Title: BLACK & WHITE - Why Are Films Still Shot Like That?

So do you ever look at a film made in the 2010s and think, why is this shot in black and white? I mean, we've got all these colours to choose from.
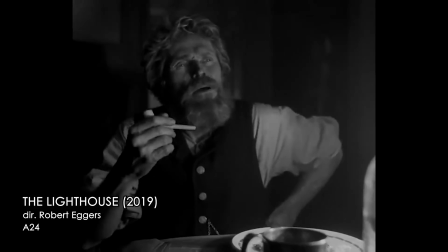0:12 Why toss us all out and think, oh, let's just go back to the 1910s, eh? No colour for me, thanks. No. Back in the day, with original film stock, that was the only option you had. You had your blacks, your whites, and every shade in between. And as the technology progressed, you had tinting of film
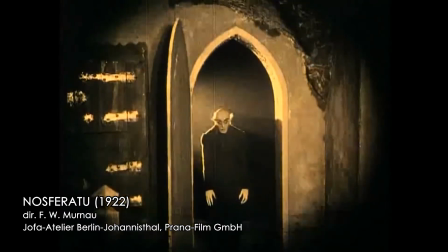0:35 where colour was added where there wasn't originally colour.
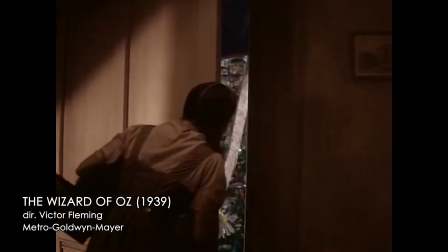0:40 So there definitely was an appetite to see colour film, and eventually colour film did become more and more mainstream. Even in the 60s it was virtually unheard of, and in the 70s no one was using black and white.
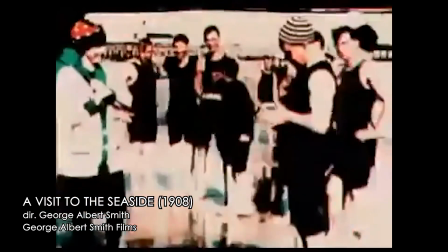0:56 Fun facts, the first colour film was A Visit to the Seaside, released back in 1908. The key differences between black and white and colour is in a colour image you have your saturation and your hue.
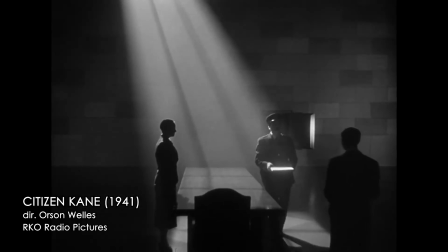1:11 You have all the various different colours that there are that you can see. But in a black and white image, you are just left with luminance, just a scale between blacks and whites.
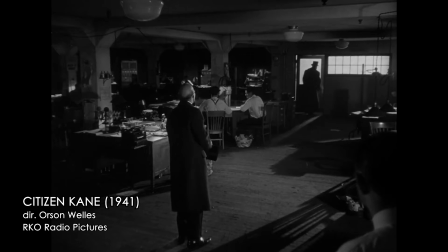1:24 Contrast in black and white is usually achieved by having lights and darks. Now typically with a colour image you could have contrast of colours,
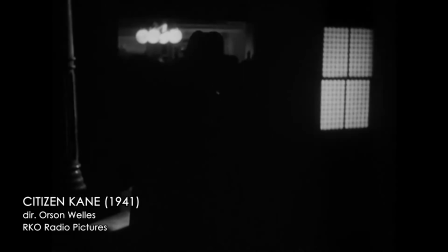1:32 but obviously not having that for black and white, you're just limited to luminance. In order to gain contrast, you have to achieve it with just luminance, as opposed to colour. You could achieve that through various different juxtapositions of colour next to each other, be it red or blue next to each other, or green and yellow. Black and white, it'd all appear a shade of grey.
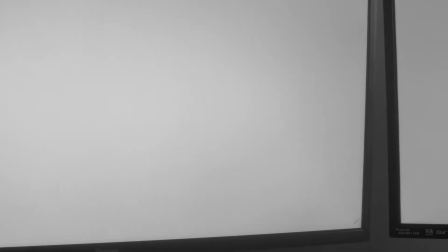2:04 So if you had to guess which one was the red one out of this one and this one, what would you guess? Trick question, neither of them are red. You see a piece of footage of a wide and vast desert.
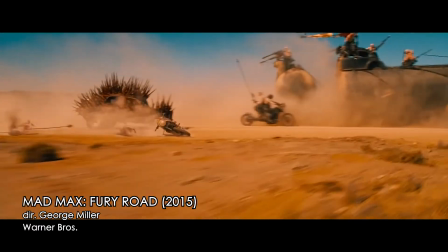2:23 Okay, if it was colour, you'd see, oh, you've got like the yellows, the oranges of the sand, and you can immediately think, okay, that's desert.
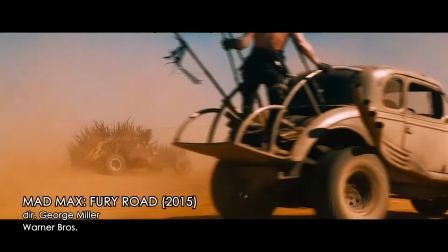2:32 With black and white, you look at that, you're seeing it for the first time without any context. Is it desert? Is it a field? Could it be an ocean? See, you don't know through looking at it without context. So that would lead you to search for that context yourself,
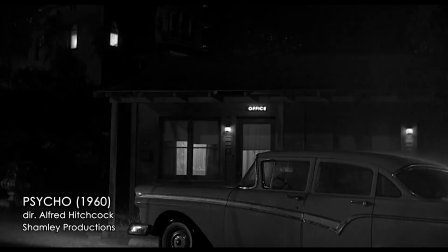2:51 to search the frame as you're watching it for various cues to say,
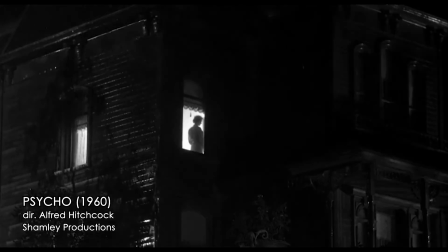2:57 this is a desert, this is a field, this is the ocean. But it's something to consider when drawing the audience's attention to things.
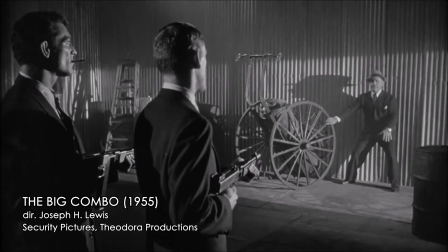3:06 Within the genre of film noir itself, the mood is often derived through harsh shadows. The whites and the blacks are truly white and black,
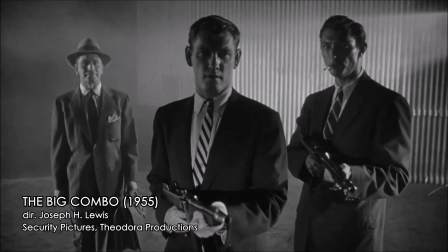3:18 and shadows are often manipulated to create that
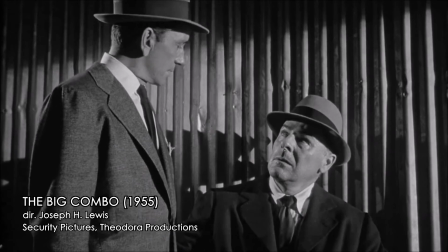3:22 mystique that is often an unmistakable part of the film noir genre. Okay, alright, so it's what they used back then. Okay, and it worked quite well, and they used the tools they had very well for back in the day, which, fair play.
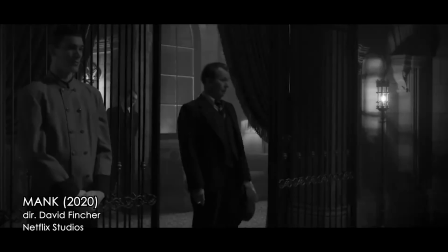3:42 But our tools have become better and we have more of the visible light spectrum to play with. Now, why would we choose to limit ourselves nowadays? Why choose black and white over colour?
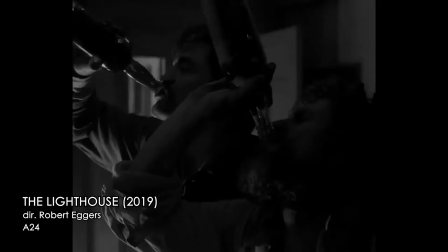3:54 Reason number one, well, yeah, we all use colour, but using black and white, you immediately stand out in the crowd.
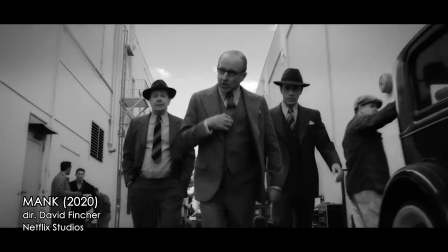4:01 Black and white is a surefire way to do that.